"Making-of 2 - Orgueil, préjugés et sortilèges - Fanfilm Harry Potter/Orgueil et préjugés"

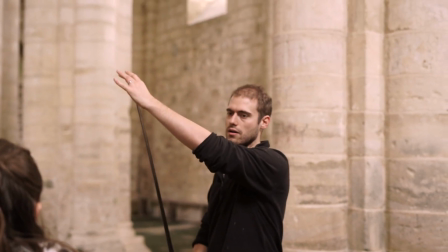57s
Ça, c'est la partie invisible, ça, c'est le sort. Donc ça, ta baguette, c'est que cette partie-là, en fait.
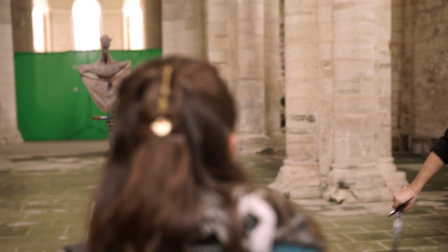61s
Donc quand il arrive, hop, soit quand il fait ça, hop, tu bloques, il s'enlève. Vas-y, hop, hop, tu bloques, avec ton sort.
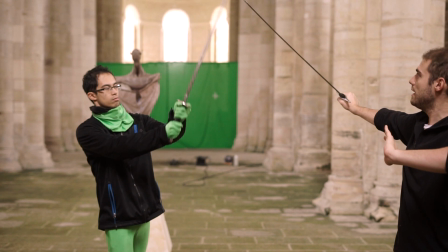68s
En fait, ta baguette, elle va se passer comme si tu plaçais une épée. Tu vois ? Là, t'as placé, tu bloques. Elle, elle a poussé, mais toi, t'enchaînes les choses.
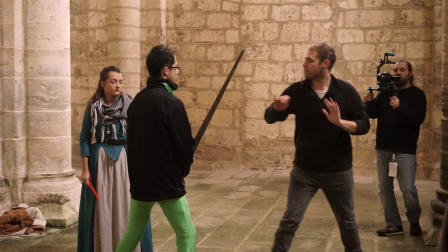75s
Et tu recules, t'enchaînes, ça marche pas. Lui, il repousse un petit peu, t'es découpé. Ok, là, merde.
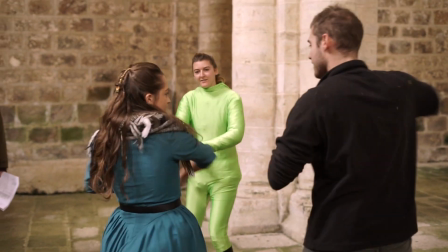80s
Et là, schlac, t'essaies de le cacher. Donc on va enchaîner, je te montre déjà ce que tu fais. Oui, oui, oui.
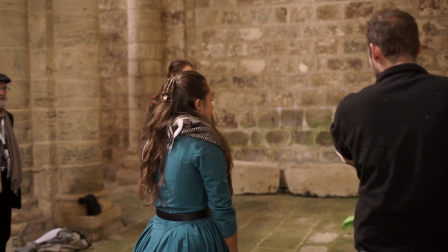87s
T'arrives à la pousser correctement, celle-là, elle tombe au sol. Donc tu t'en débarrasses. Elle repousse celle-ci, elle attaque celle-là, elle attaque juste comme ça.
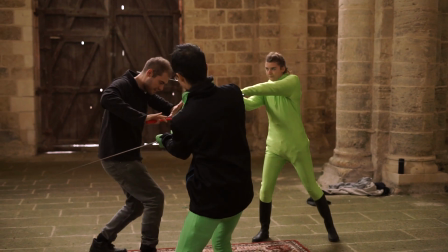95s
Toc, bon là elle se retrouve encerclée, ils arrivent, elle met ça, elle débloque, elle tient, elle repousse.
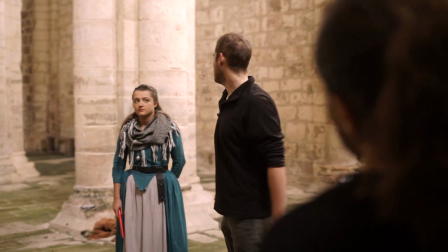100s
Votre objectif c'est de lui donner la coupe, ouais. Et de la tester. Donc toi ton objectif c'est d'essayer toutes les possibilités de magie du connaître.
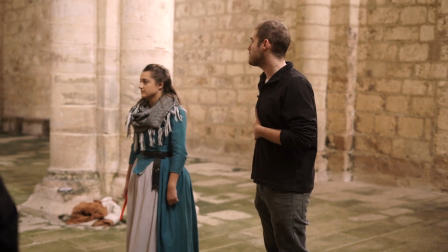111s
Ah, c'est physique. Donc, à voir ce que tu peux faire, ce que tu ne peux pas faire avec le corset, et à voir si par contre tu peux enlever le corset pour pouvoir bouger.
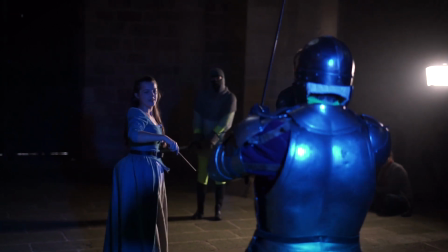121s
Alors, tu pars de. Là, en bas. En bas. En bas.
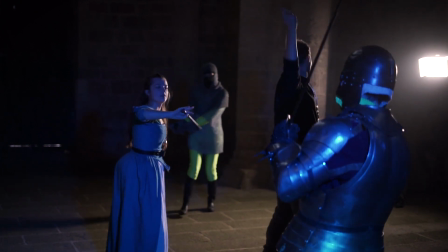126s
Hop. Hop. Hop. Hop.
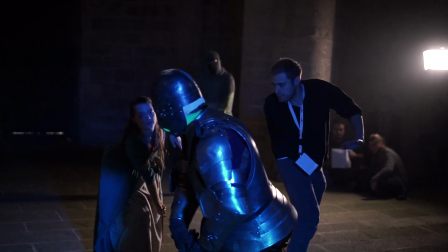131s
Hop. Hop. Bloc. Bloc. Et là, tu pars en bas.
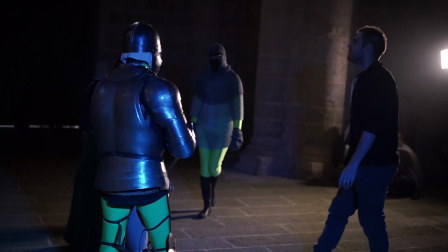140s
Et là, ça s'approche. C'est bon, t'es pour moi,
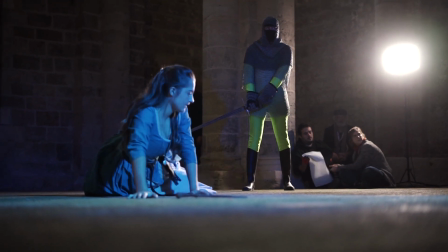148s
t'es pour les autres réglés. Alors, silence, tu peux lancer la fumée. Et
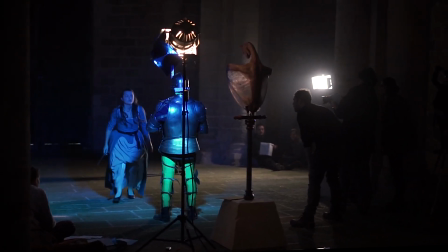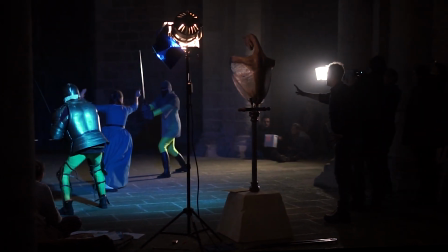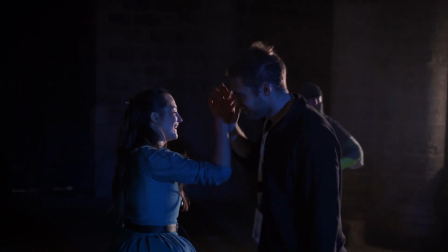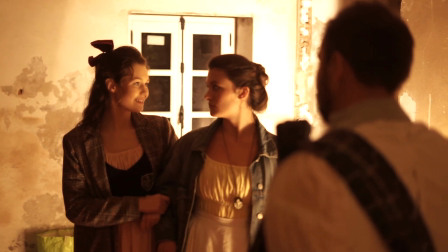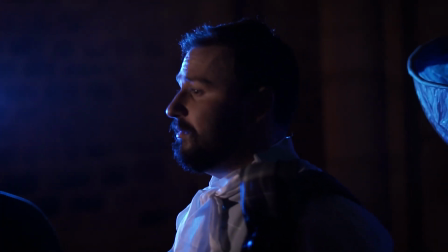204s subitement envie de combattre une injustice. Tant pis si ça met en péril la réputation de votre école.
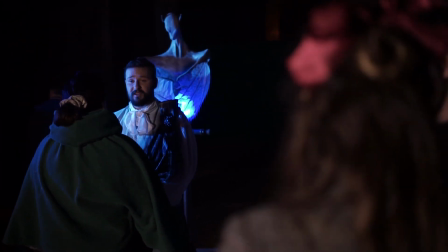209s Soyez honnête. C'est pour vous que vous faites ça. Fais attention, je t'en prie.
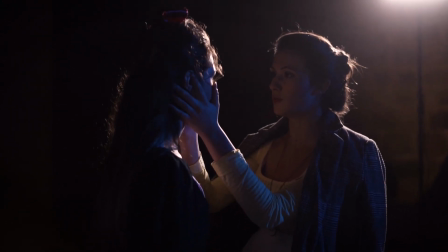214s Tu m'en voudrais tellement s'il t'arrivait quelque chose. Tu sais à quel point tu...
Moi, juste j'isole.
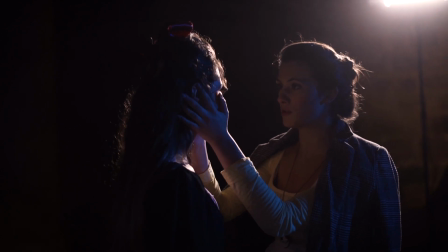220s Tu sais à quel point je m'inquiète.
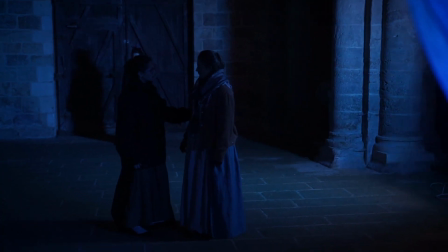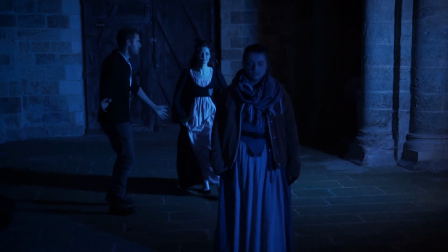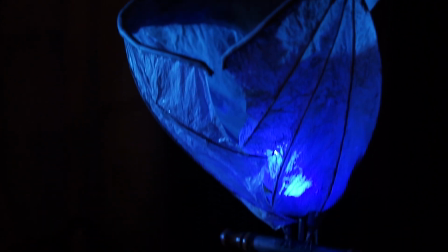233s
Il faut réussir à la cadrer pour qu'elle ait l'air assez impressionnante.
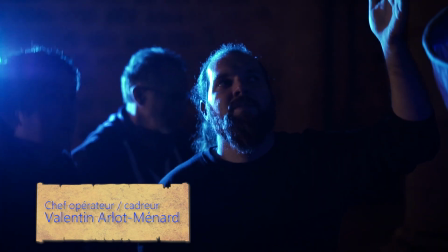238s Lumos.
Qu'on voit son œil, en tout cas qu'on voit assez bien son œil pour qu'il s'allume, pour que ça soit marquant pour le spectateur.
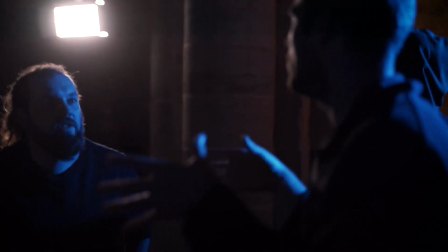245s
Comme ça, tu vois, tu restes sur Dorian. Je prends le de la prise de Dorian. Oui, c'est quand ça s'arrêtait.
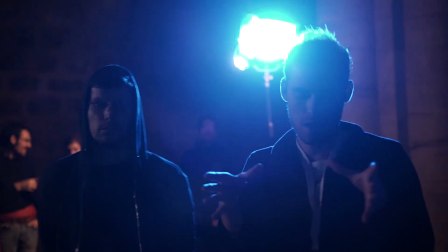249s
Et du coup, ça veut dire que tu terminerais ce plan-là sur le moment où il lui a tendu la main et a allumé son mot à coup.
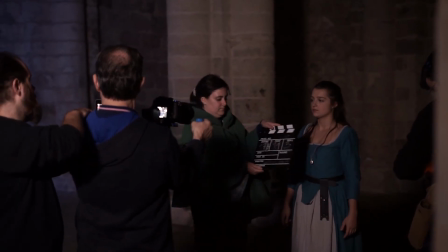255s
On termine sur ça. Ça tourne à la caméra. Ça tourne.
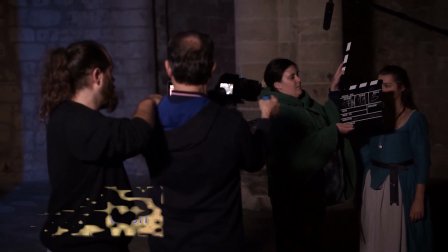261s
Annonce. 17B sur 11, 3ème. Action.
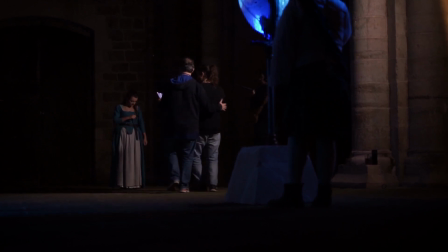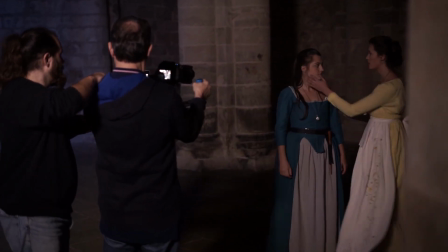273s Izzy, tu es blessé? Oh, fais attention, je t'en prie.
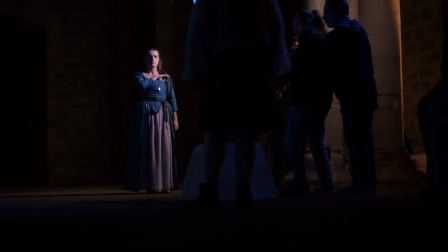281s Miss Elisabeth.
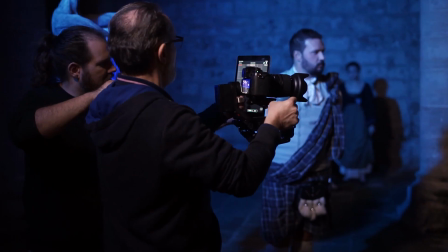287s Croyez-vous. Je ne veux pas être la championne. Je veux juste mettre le mot dans la porte.